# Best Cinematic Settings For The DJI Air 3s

This is the Air 3S, and it's been out for a few weeks, and so far it's one of my favorite drones I've ever flown. To get the most out of it though, you're going to need to change a few settings. Here are the best cinematic settings for the Air 3S. So out of the box, one of the first things I noticed was that the Air 3S has this kind of digital sharpness look to it.
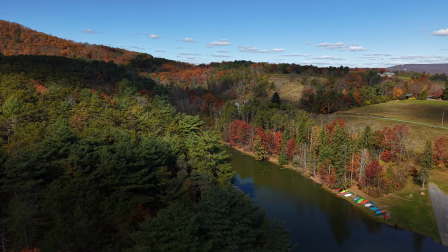25s
It's not necessarily bad for social media, but if you're trying to get a more cinematic look, you want that footage to be a lot softer.
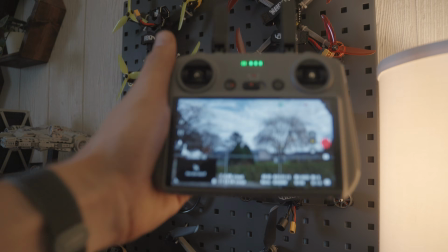33s
So what we're actually going to do is we're going to go into the settings and turn that sharpness down. So to change those settings, you're going to hit the three little buttons at the top right of your controller,
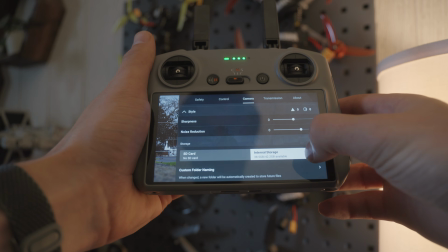41s
scroll over to where it says camera, and then go all the way down to where it says style.
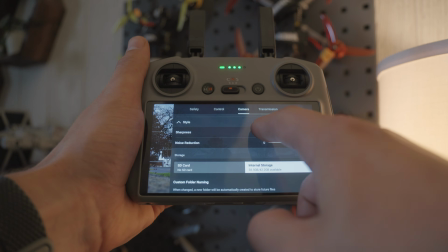46s
From there, I've been applying sharpness at -2.
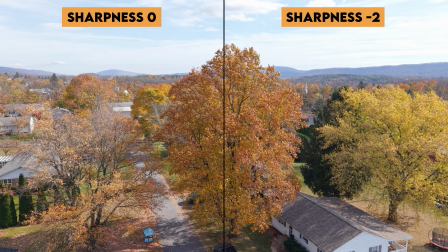50s
Now by doing this, we're not removing any of the detail the drone itself is capturing, we're just reducing the amount of in-camera processing.
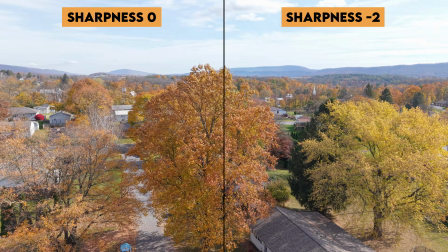57s
So all that detail is still there, and if you want later in post, you can actually reapply that sharpening.
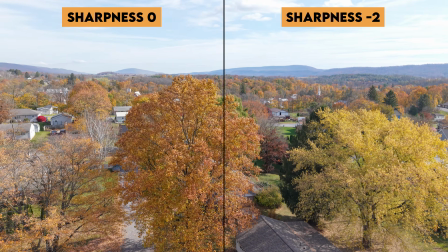62s
We just don't want any of it baked into the footage itself. Now while we're in the same menu, we're gonna go ahead and reduce noise reduction to -1 or -2. You can kind of play around with that and see what you like best. I've been finding that -1 is a good balance. You're not going to notice a huge effect of changing noise reduction. Ideally, what you're going to do is you're going to see a little bit more detail in the shadows with the trade-off of some extra noise. But again, in post, we can change that and add some noise reduction if needed. So to change the shutter speed, we're going to have to change the camera out of auto and put it in manual or pro mode.
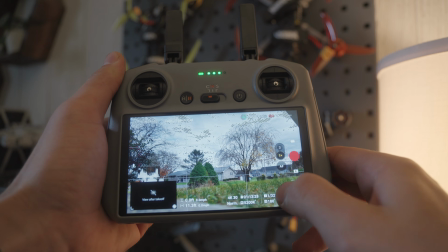100s
So go ahead and do that, and then we're going to tap on the bottom right settings, and you'll see ISO and shutter speed. We're going to make sure that we take ISO and shutter speed out of auto. For ISO, generally you want that to be as low as possible. Sometimes you will have to bump that up in low light conditions, but general rule of thumb with ISO is you want that to be as low as possible. For shutter speed, we want to be following the 180-degree shutter rule. Now, to keep that simple, basically all that means is take whatever frame rate you're recording at. In my case, it's 30 FPS. Double that, so 60, and we want to be recording our shutter speed at 1/60.
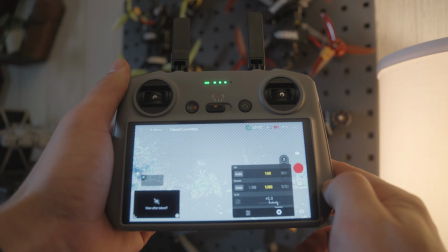136s
And again, if you were recording at 60 frames per second, you'd double that, and you'd want to be recording your shutter at 1/120.
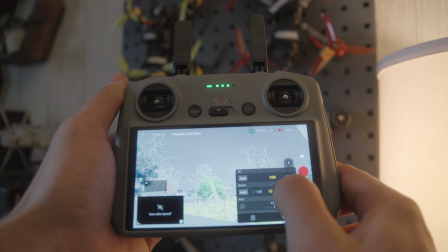143s
Sometimes it doesn't always line up. For instance, if you're recording at 24 frames per second, there's no option to record at 1/48, so just choose the closest thing, which is 1/50. Now that you have your shutter speed set, what you're probably going to immediately notice if you're outside is that your image is going to be way overexposed. It's going to be completely blown out. And one of the reasons for that is shutter speed is part of controlling the amount of light that comes into the camera. So without an adjustable aperture on the Air 3S, we're actually going to have to use a different method of controlling how that light is coming in, and that's going to be ND filters.
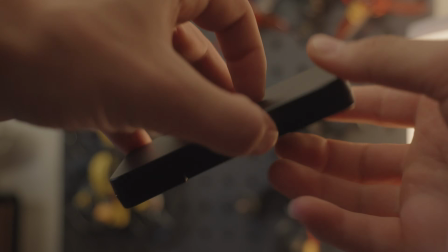176s
You can kind of think of ND filters as sunglasses for your camera.
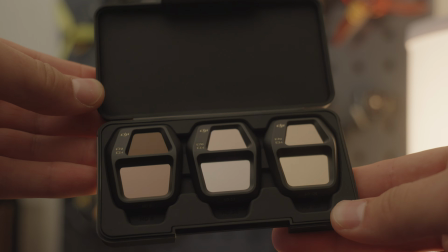180s
They just stop light from coming in so that you can maintain the proper exposure settings on the camera itself.
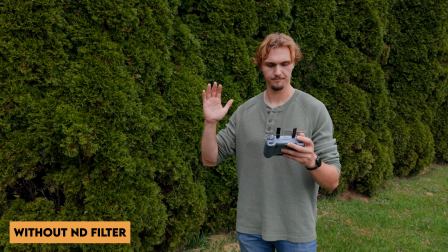187s
Here's an example with and without an ND filter. Without the ND filter, we have to crank the shutter speed to reduce that light that's coming in. And the result of that is that we get this weird jittery motion. It's very, very stiff, and it's not what we're looking for, especially for cinematic footage.
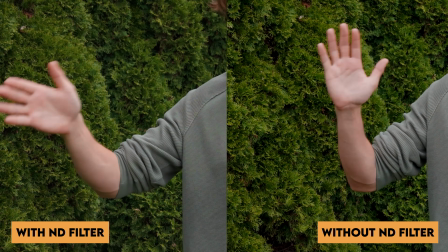201s
So with the ND filter on, you'll notice it's a lot smoother. There's some more natural motion blur because we can lock that shutter speed to exactly where we want it.
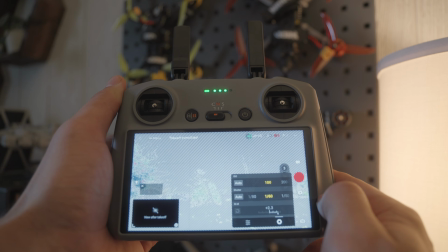212s
Now moving over to the other side of the menu, we have white balance. So white balance is a really weird thing with the Air 3S. I've noticed that it's a little bit warmer than I would usually be expecting. Typically, whenever you're flying in daytime conditions, you want to be recording at around 5,500 Kelvin. With the Air 3S, I've noticed it's about 400 to 500 Kelvin warmer than I would expect.
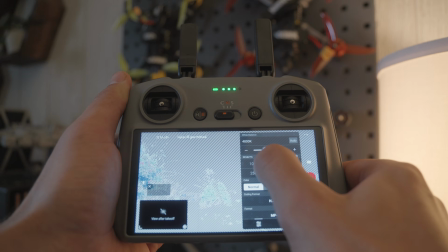237s
So I've just been flying at around 5,000 Kelvin for daytime and adjusting based off of that. We also want to make sure that our white balance isn't set to auto. We want it set to manual.